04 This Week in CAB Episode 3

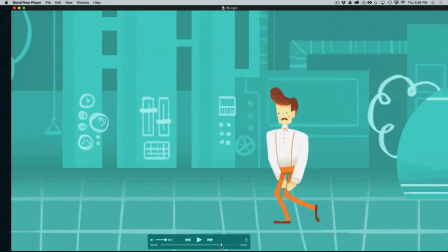8:19 And so the walk isn't perfect, but one of the things I like about this walk is that
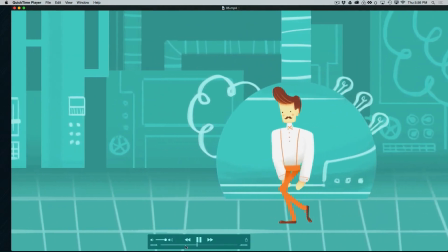8:26 it's got a nice kind of a calmness to it,
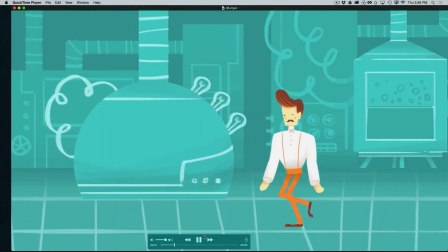8:33 and it's less exaggerated than some of the other walks, particularly with the arms.
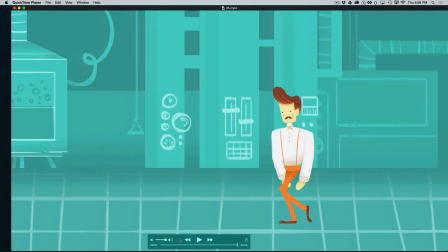8:39 And you can see that the arms still have a really nice flow and a really nice overlap and follow through,
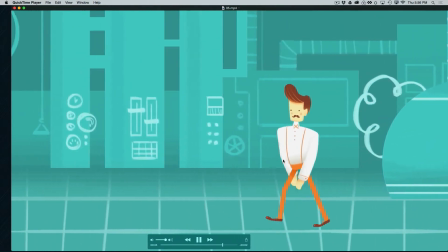8:47 but they're not as exaggerated. And that was one thing that seemed to come up,
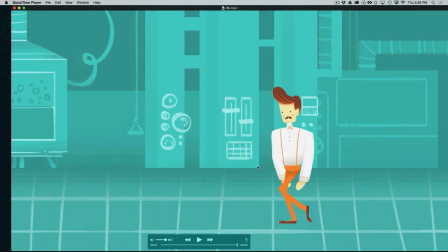8:53 was that because I did kind of a really exaggerated overlap and follow through with Dolly, that doesn't translate as well with Ollie. It makes him, it doesn't quite work with his big, kind of beefy torso and stuff.
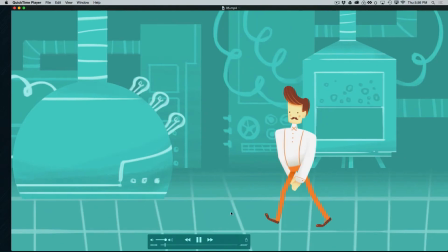9:08 And this sort of more subtle approach shows that you can still get the same
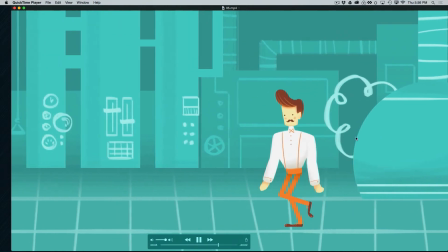9:13 fluid feeling without that big extreme motion,
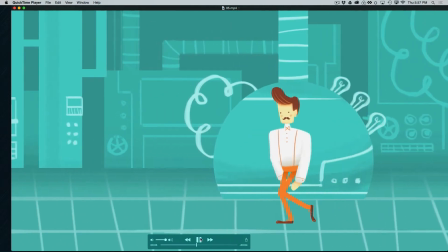9:18 which I think is really good. But the thing that's really nice about this walk is it still has a lot of life and a lot of energy to it.
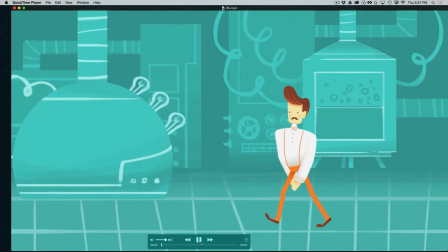9:25 It really just needs a little smoothing, and it has all that life and energy while still being relatively subtle.
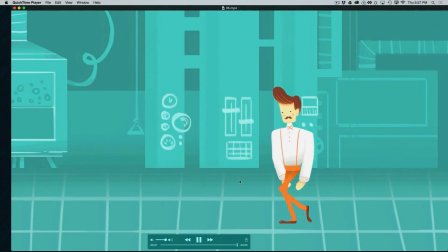9:31 The steps aren't very wide, the swings aren't very swingy, but it still has a lot of life and energy. There's a lot of nice fluid motion in the torso as well as those arms. So it's a really good example of how
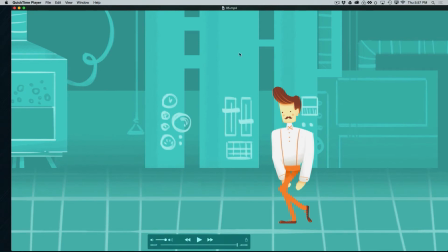9:48 you can be subtle but still have a lot of life and energy in your motion.
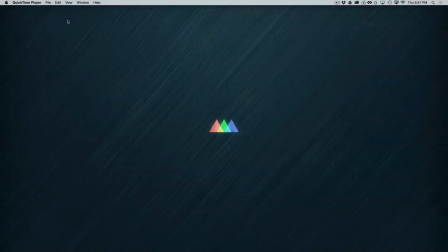9:54 Okay, next one here.
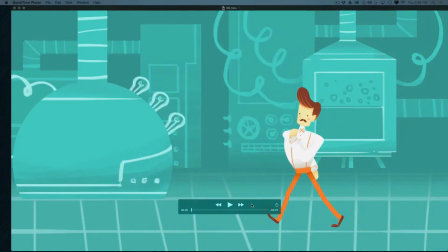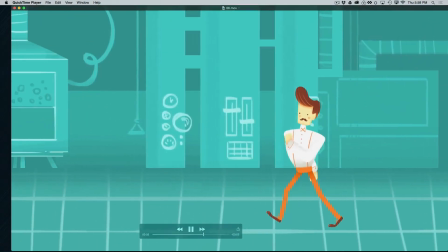10:03 Okay, this is another one that needs some work. It's again a little herky-jerky.
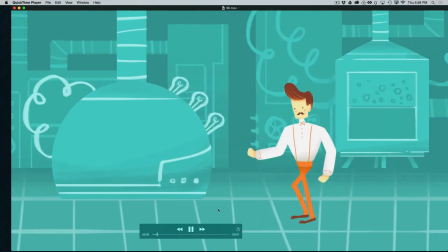10:07 I would particularly look at those down positions are really jerky. I would maybe look at the interpolation there. Looks like you might have diamonds.
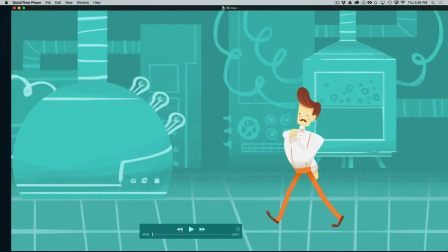10:17 You might want to
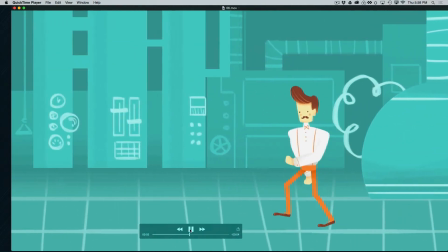10:19 add a continuous velocity or auto Bezier to those and make that a little bit less extreme.
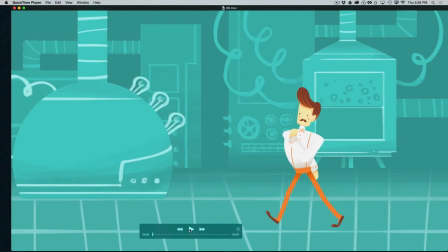10:27 But wow, the personality on this walk is wonderful. It's got a great sense of personality.
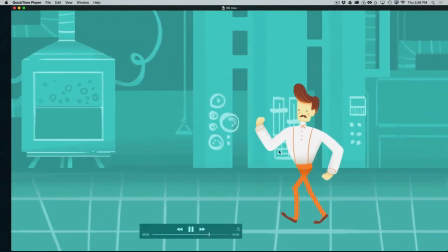10:33 He's really a guy on the go. He's got something to do.
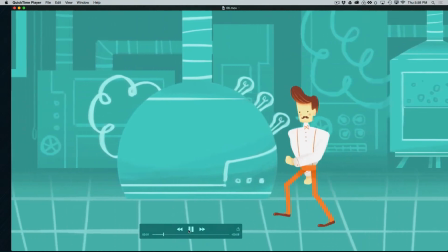10:38 He's on his way. He's very determined. He's almost stomping.
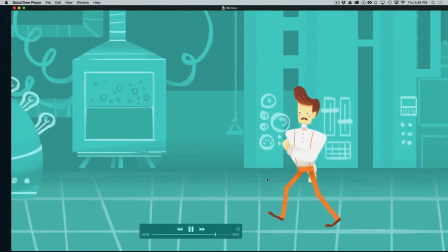10:43 It's really fun. It's really got so much personality to it.
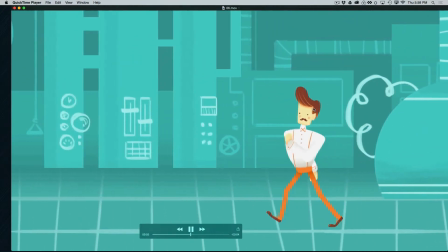10:48 But there is a little bit of an odd limp happening, and I don't know if you can sort of feel that, but
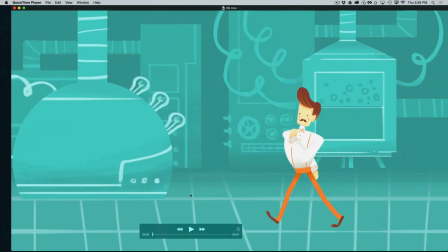10:57 there's an unevenness in the amount of height there is on the down positions. And just like we really try to get a lot of symmetry into these walks, we try to get the feet to kind of pass equidistant from front to back, and we kind of want the
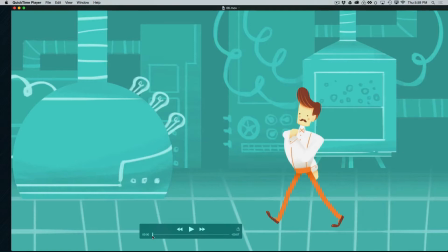11:17 torso movements to repeat on each step. And so we build in a lot of symmetry, and one of the things we want to be careful of is the symmetry of the height as we go from an up position on one step to the up position on the other step,
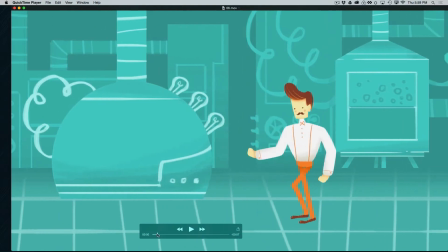11:35 and the down positions on both steps as well. So in this case we have this very extreme down right here, and it's great.
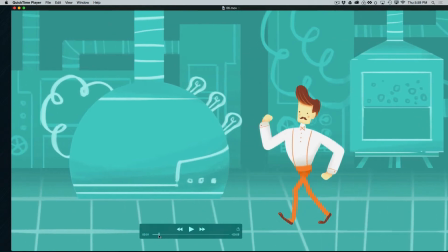11:44 It's really fun. It's really big, strong pose there. But then when we come down here, we don't go down nearly as far.
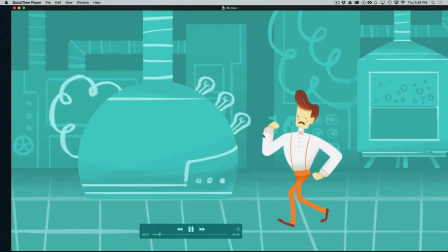11:53 So what we get is this, again, this kind of limp, boom, boom, boom.
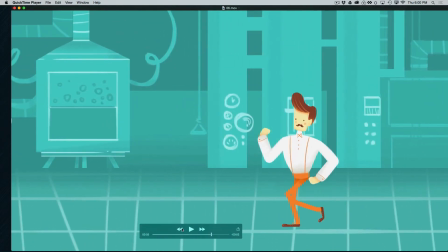12:00 And it's would be totally appropriate if we were trying to communicate a limp, but if we're going for that kind of plain vanilla just walk, you don't want that kind of unevenness.
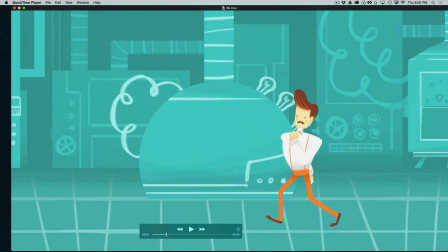12:12 You want it to be fairly even. And if you wanted this to be a limp, you'd want to go way farther.
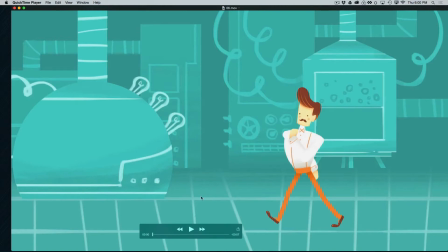12:19 It's not far enough to be a limp, but it's too far to be kind of a vanilla walk.